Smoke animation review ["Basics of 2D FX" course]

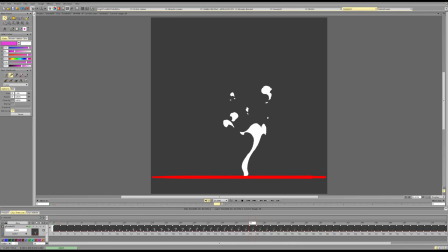[0:00]
Hi, Sia, and let's begin our animation. So we've got some really cool, really fun animations here.
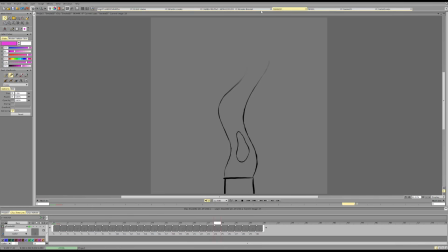[0:06]
I think they're all working fairly well. And so here, for the most part, I wanted to talk a bit about the structure and the negative spaces. So with the smoke, you need to understand what does a space mean.
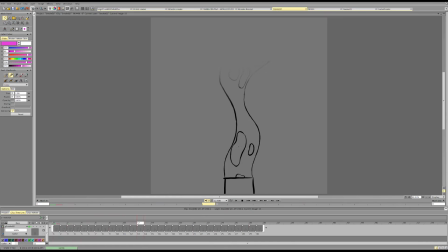[0:23]
And so a space like this simply means that there is a separation in the strands, because the smoke isn't actually a solid block of like smoke. It's a lot of smoke strands, like smoke layers,
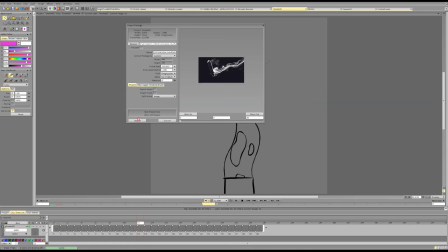[0:43]
different flows of particles that are overlapping, and we're simplifying that
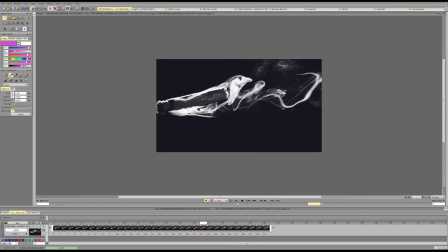[0:51]
into like a general mass. So we're basically taking that complexity and simplifying it into something more reasonable.
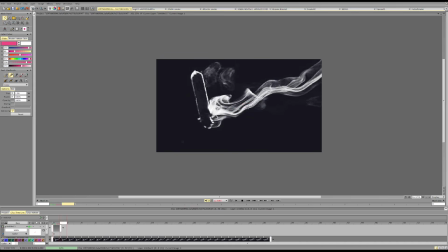[1:01]
And so, because this is actually just a gap between strands, it follows some kind of logic. It usually either kind of elongates as it goes, or it shrinks depending on the direction of the strands.
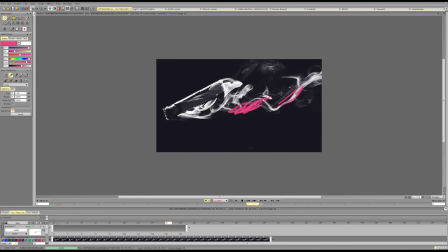[1:20]
Like if the strands are going separate directions, the opposite directions, it will obviously open up. And so we go from this to say something more like this.
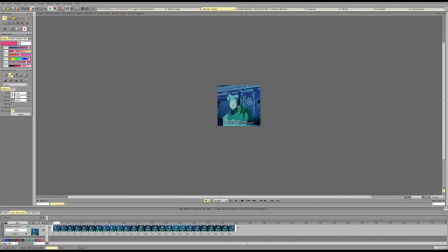[1:34]
And here is a great example of that.
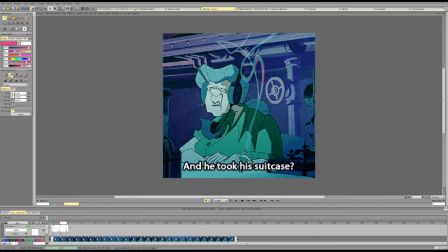[1:38]
So we've got this negative space, and it opens up as they move. Since they're moving at different speed, this happens.
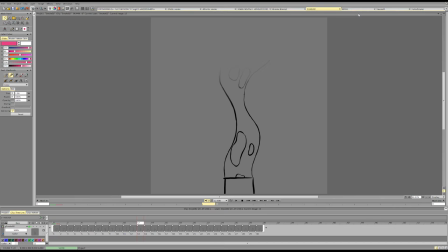[1:50]
And so it is not separate from the smoke. It's literally the same thing. And so it has to be animated by the same principle. And here you're kind of animating it more like blobs of liquid, which it isn't.
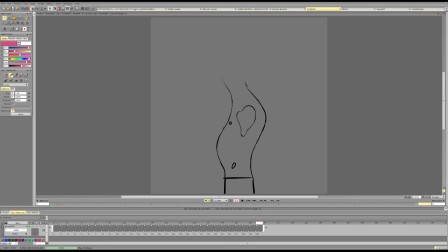[2:06]
So it feels more like it's like a stream of bubbles rather than the smoke rising. Because again, these are gaps between the strands of smoke if we're trying to capture more like real smoke.
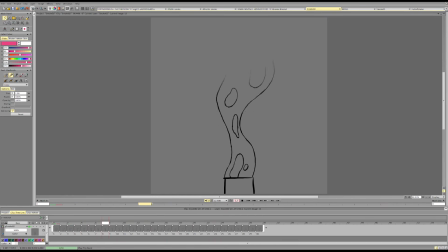[2:22]
And so they move like gaps of strands would. So they depend on the strand, like where it moves. Uh, and they will get smaller on or
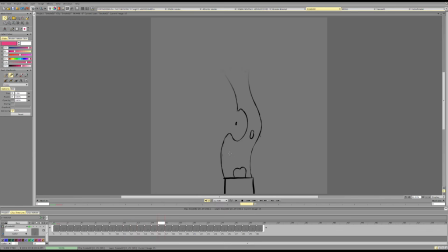[2:39]
shorter if the gaps are if the strands are like coming towards each other, if they're like overlapping more. And so what we can do here is mostly align these spaces to the logic of the smoke, because right now the smoke is one thing with one motion,
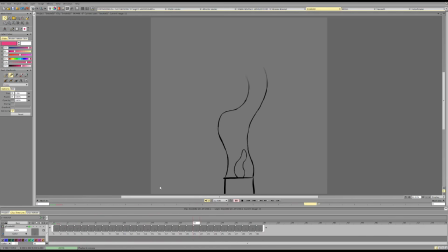[2:58]
and the internal holes, gaps, are a totally different thing with a totally different logic. They kind of come, go, they go smaller, grow. They move on the surface of the smoke as if they're the texture rather than being part of the smoke.
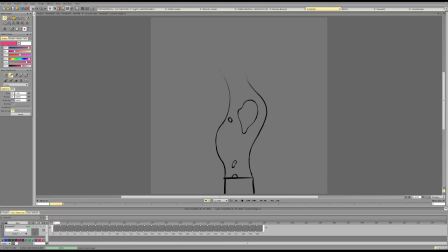[3:17]
And aside from that, the smoke works fine. It moves fine. It has some cool transitions. We can push them. We can make them even cooler. We can push the contrast of the silhouette
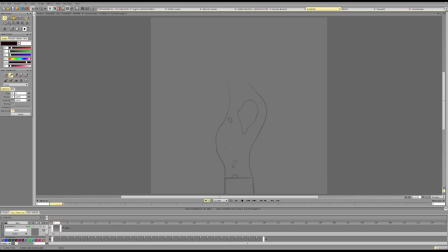[3:35]
if we want to. So we can be like, okay, we can push the contrast between left and right.
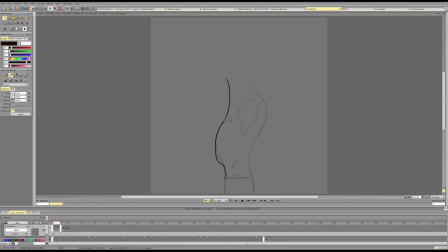[3:49]
Push some size variety even stronger. Push the angles even stronger.